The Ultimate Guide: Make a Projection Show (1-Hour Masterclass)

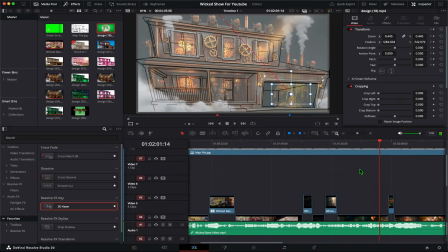3463s
Okay, we have this fire effect. I'm going to show you that as well, just for reference. The fire, we have a fire here. We had a marker. So I'm gonna make sure we get to the marker. Then we have these fire effects right here. Oh, okay, there we go.
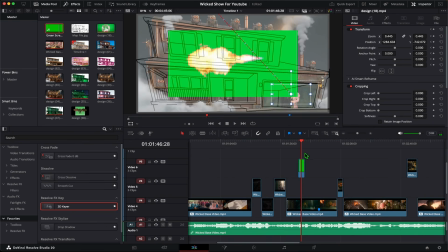3481s
That's our fire. But you can figure out, if it's a longer clip, you can just cut off where the fire starts and use that clip. Oops, sorry. Hopefully that works. Let's see. Yeah, that's it. That's where the fire starts. Again, for green screen, just use the 3D keyer and then use this plus sign.
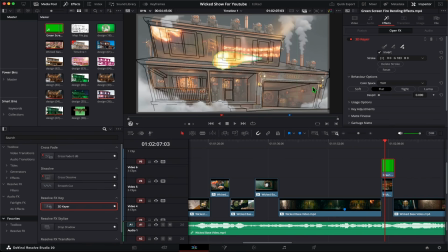3501s
Make sure you're in Open Effects. In this case, it's a flat green screen. It's done instantly, and crank up descale. That's literally it when it comes to green screen. Use the transform again, and now you want to align the flames to where you want it to show.
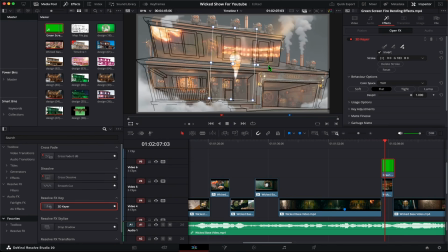3517s
Like for me, like I said, the shutters are pretty terrible. Nothing shows up there. They're black shutters. So I'm gonna place it right in between the shutters.
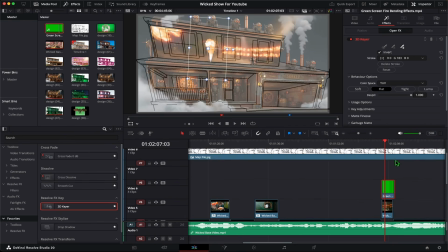3527s
Okay. So that's done. Now I'm gonna copy paste them. Copy paste these clips basically. You can use Command C, Command V, or on Mac you can like press the Option key and drag it.
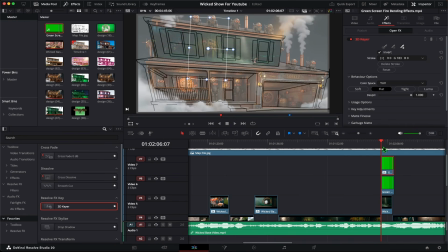3538s
I think on Windows it's the Alt key. So basically you get the same clip twice. This effect is one of the most handy to make things seem more 3D. Now this might seem illogical with fire, but I'll show you regardless.
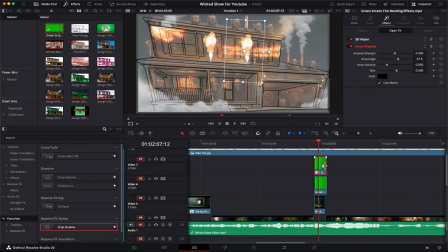3552s
It's a drop shadow. It creates a sense of depth. Okay, so here all I did is add drop shadow. I'm going to increase the shadow strength, and then the shadow angle, you can change the angle, and the drop distance.
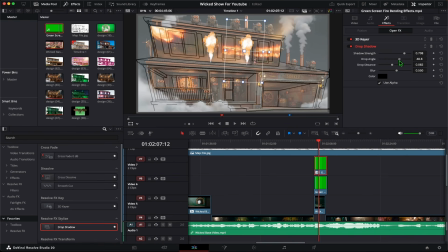3568s
So in terms of the angle, I usually refer to where my projector is, because usually the projector is the brightest thing out there, which is kind of responsible for most of the shadows that the user would see out there.
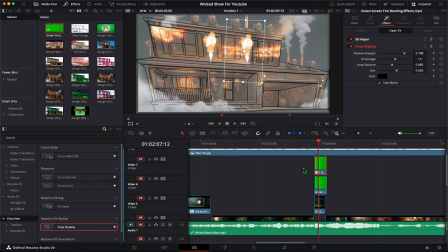3582s
So since my projector is in the middle, I'm going to put a shadow right here, and I'm going to do a similar effect. Again, you don't need to do this effect for fire, but I want to show you conceptually so that in case you put some sort of character or a freaking dragon,
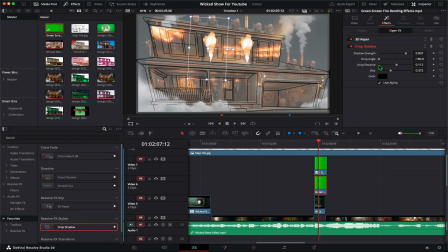3600s
you can put a pretty cool shadow as well. There we go. I think it adds pretty significant depth to the scene. Okay, now we have our second fire somewhere in here.
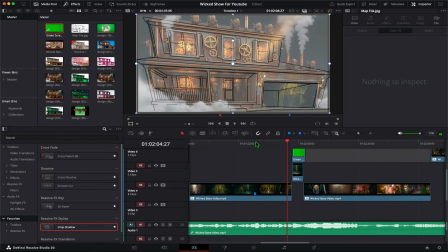3613s
I would say, let's see. Oh, actually here we go. That's where our second fire is.
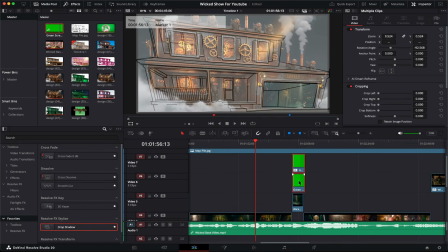3618s
I'm just gonna select both these clips, hold the option key, drag it. We don't need to worry about all the effect. So it's always best to work on one clip and then just copy paste it.
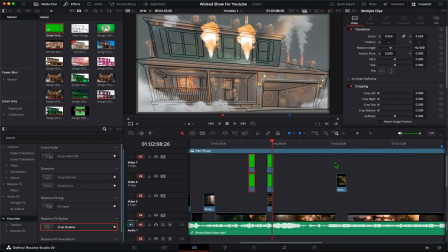3630s
Okay, so that's literally it. I would recommend doing the exact same thing with the sparks right here. When the lights go off, I have the sparks green
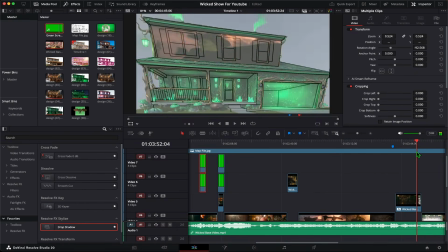3641s
screen attached in the description as well for you to follow along, but I don't want to take up your time during this tutorial.
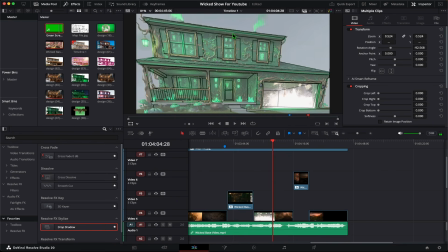3648s
It's these sparks. So whenever these sparks hit, put bunch of sparks in random places, it will look kind of cool.
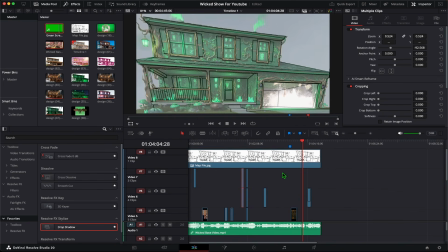3656s
Okay, so that's literally it, guys. When it comes to creating a show, basically turn off the mask at this point.
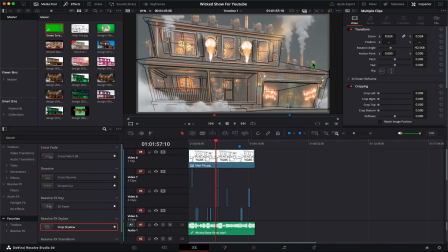3663s
Now you're wondering, there's a bunch of stuff that's outside the borders of the house, which would probably not show up. For me, it's not a big deal because it'll probably be projected onto the sky and basically invisible. But you might have trees or your neighbor's house where you don't want all this to be projected and kind of destroy the illusion.
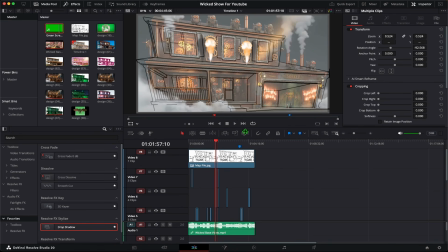3682s
You want to restrict everything to within the house. So for that, you would use basic masking that you always do. In the next video, I'll go over a cool new technique where you can easily mask everything inside the house without having to draw it each and every time.
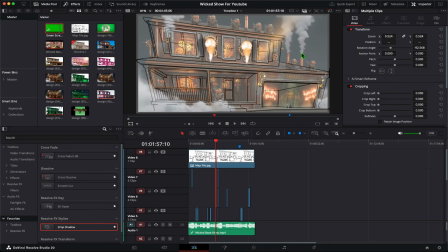3698s
Okay, I'm pretty sure you'll love the technique. Just keep an eye out for my next video, which should drop in like a day or two. I'll go over exactly how perfect masking is achieved in a matter of minutes. So that's it, guys. Your show is pretty much ready.